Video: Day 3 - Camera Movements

What's up guys, and welcome to day 3 of the 7-day filmmaking challenge. So now that we've already talked about camera settings, exposure, composition, and camera angles, today we're going to bring all of those things to life with camera movement. Now there are a lot of different ways that you can add movement to your videos, so we're going to go over the different tools that you can use to make this possible,
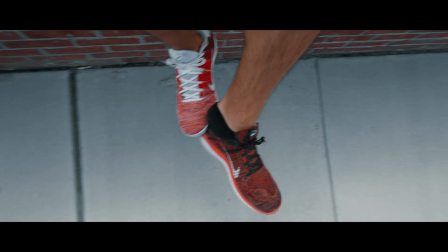0:19 plus give you our favorite camera movements so that you can get your camera out and start practicing right away. Now the first tool that you can use for creating movement is your hands. Now handheld camera movements have been around for a long time.
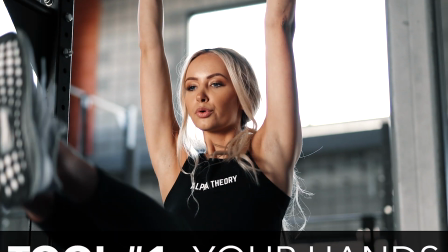0:30 Often in cinema, handheld is used to make a scene more intimate or intense.
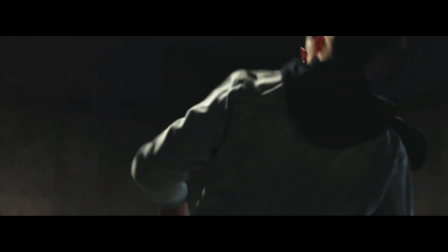0:34 For example, most fight scenes are shot handheld to exaggerate punches and kicks and make you feel as the viewer that you are engulfed in the action that's taking place.
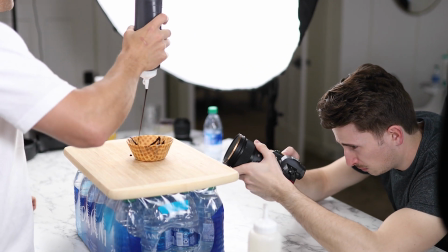0:42 Now more recently, handheld movements have been proven to be a good way to get your camera closer to the action without having to use a gimbal or any other kind of rig.
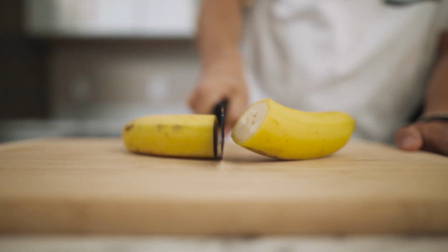0:50 This has been super popular, especially with cinematic B-roll sequences. The second tool that you can use for creating movement is a tripod.
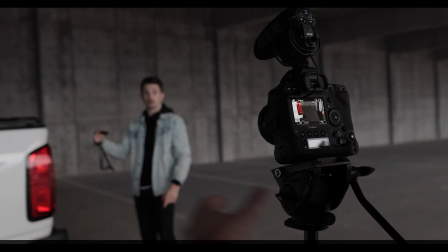0:57 Most of the time when we use a tripod, it's because we need our camera to be sitting static with absolutely no movement, but if you have a video tripod with a nice fluid head,
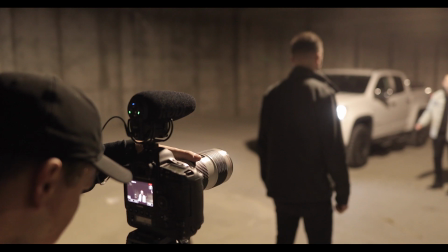1:04 you can get really smooth movements like panning left and right and tilting up and down. Now a tripod is a tool that'll give you the least amount of movement, but it still has its purpose,
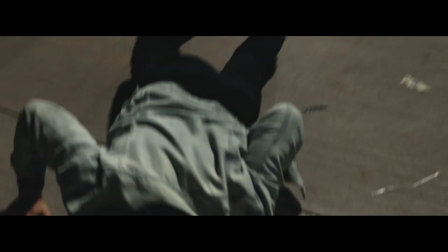1:13 like when you're showing a scene that has just calmed down after an intense fight scene, for example.
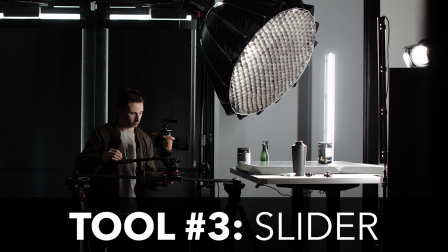1:18 Now the third tool that we often use for creating movement is a slider. Now similar to a tripod, this is a set of rails that your camera rests on so that you can smoothly move left and right as well as forward and backward.
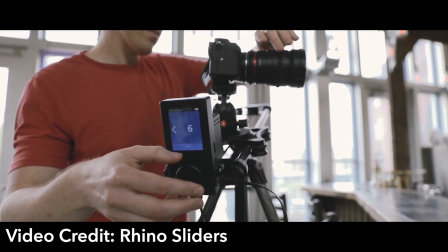1:29 Now a lot of higher end sliders can also be propped at an angle and then pan and tilt simultaneously for a more dynamic movement. Sliders are great for repeating camera movements that you can do over and over with minimal user error. Now we most often use sliders for interviews or for smooth cinematic B-roll. And the fourth and best tool in our opinion that you can use for creating movement is a gimbal.
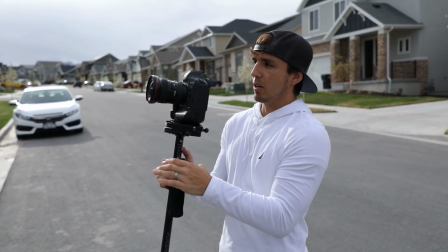1:50 Now there are tons of different kinds of gimbals out there. We all started on glide cams, which are non-motorized gimbals that use weights on the bottom to balance out the weight of the camera on top. Now a glide cam is a great run and gun tool for stabilization because you can pack it easily, it doesn't need to be charged, and you can quickly slide on your camera and just start shooting.
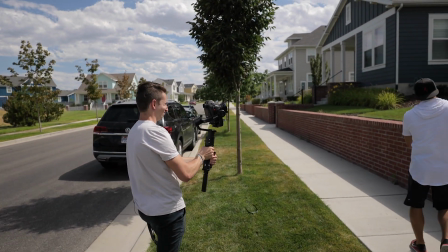2:07 Now more recently, most of us have made the switch over to motorized gimbals such as the DJI Ronin S,
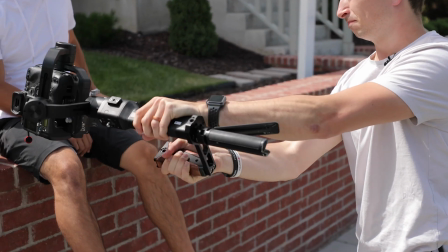2:12 simply because they're typically a bit more stable, and we found that you can easily do more intricate camera movements,
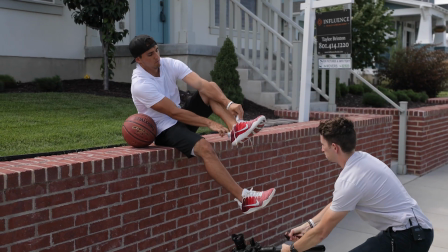2:17 plus do them perfectly the first try. So to summarize, glide cams are great tools, but they do take a bit more practice to master, whereas motorized gimbals can be learned much more quickly. Parker often uses glide cams, especially for travel, since they're a bit easier to take apart and pack in a suitcase, and we use motorized gimbals for videos like real estate or weddings. So now that you know about some of the different tools that we use, we can move on to the actual camera movements.
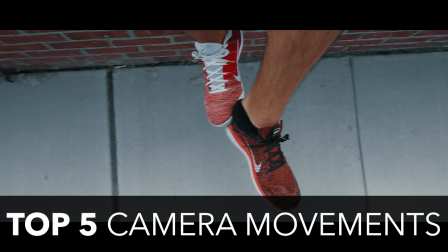2:41 Now in this video, we're going to be showing you our top 5 movements, but we do have another video on our YouTube channel,
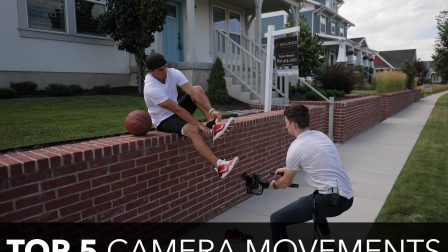2:46 which gives you 10 more unique gimbal movements if you want to get more creative. And by the way, all of these moves that we're going to show you will work on a glide cam, a motorized gimbal, or handheld. Only a few of them apply when you're using a slider or a tripod, but you should be able to translate these techniques to those tools without any problem.
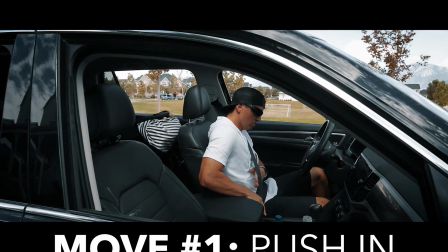3:02 All right, the first one is the push in or dolly shot.
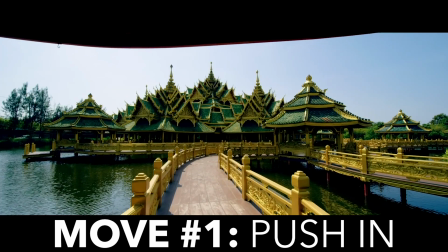3:05 Now this movement can be used for a lot of different things, but we most often use it as an establishing shot to establish location,
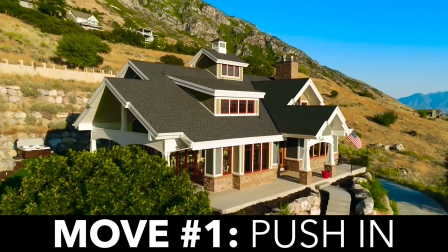3:11 show off a wide landscape, or in real estate to mimic walking through a home.
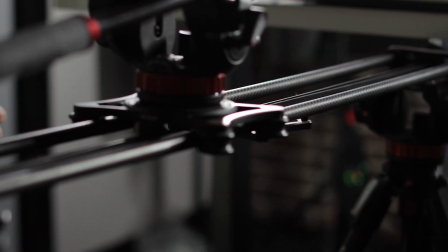3:16 Now you can do this movement with any of the tools that we mentioned earlier, except for the tripod.
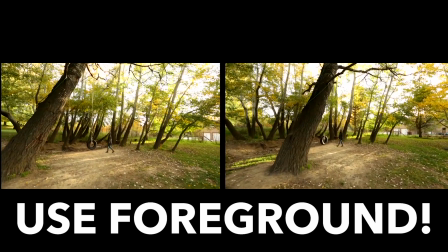3:20 Now something we like to do with push-in shots to add a bit more dimension to the image is use foreground, which helps to exaggerate the movement that you're making.
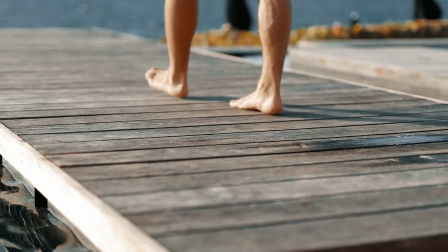3:27 Overall, the push-in is a great way to add just a touch of movement, and it's a great alternative to a static tripod shot. Our second movement is the pull-out shot.
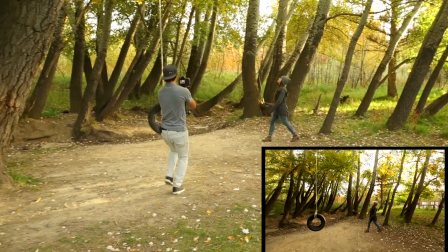3:35 Now this is just the opposite of a push-in shot, so we're starting tighter on our subject, then moving further away to reveal the rest of the environment.
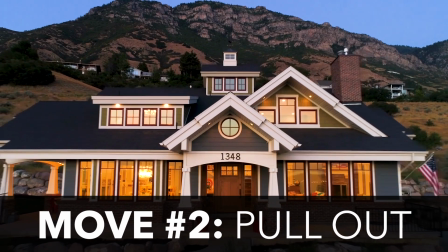3:42 Now we often use this movement at the end of videos to help resolve the story and make our audience feel like they are leaving the scene.
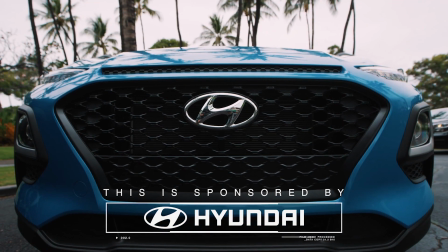3:48 Sometimes we'll also use this movement to reveal something later in the clip. Now our third movement is the parallax shot.
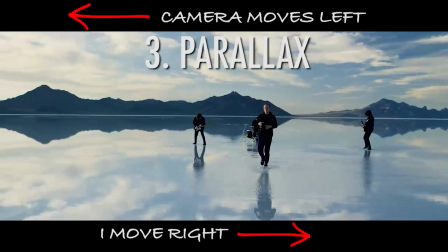3:54 Now this move is one of the most popular among content creators, and it seems to be the default movement that people use as soon as they get a gimbal.
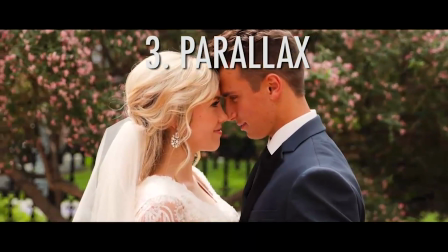4:00 Now the point of this shot is to keep your subject at the same point in the frame, but move the camera either left or right so it appears that the background is moving, but they are staying relatively in the same place in the frame.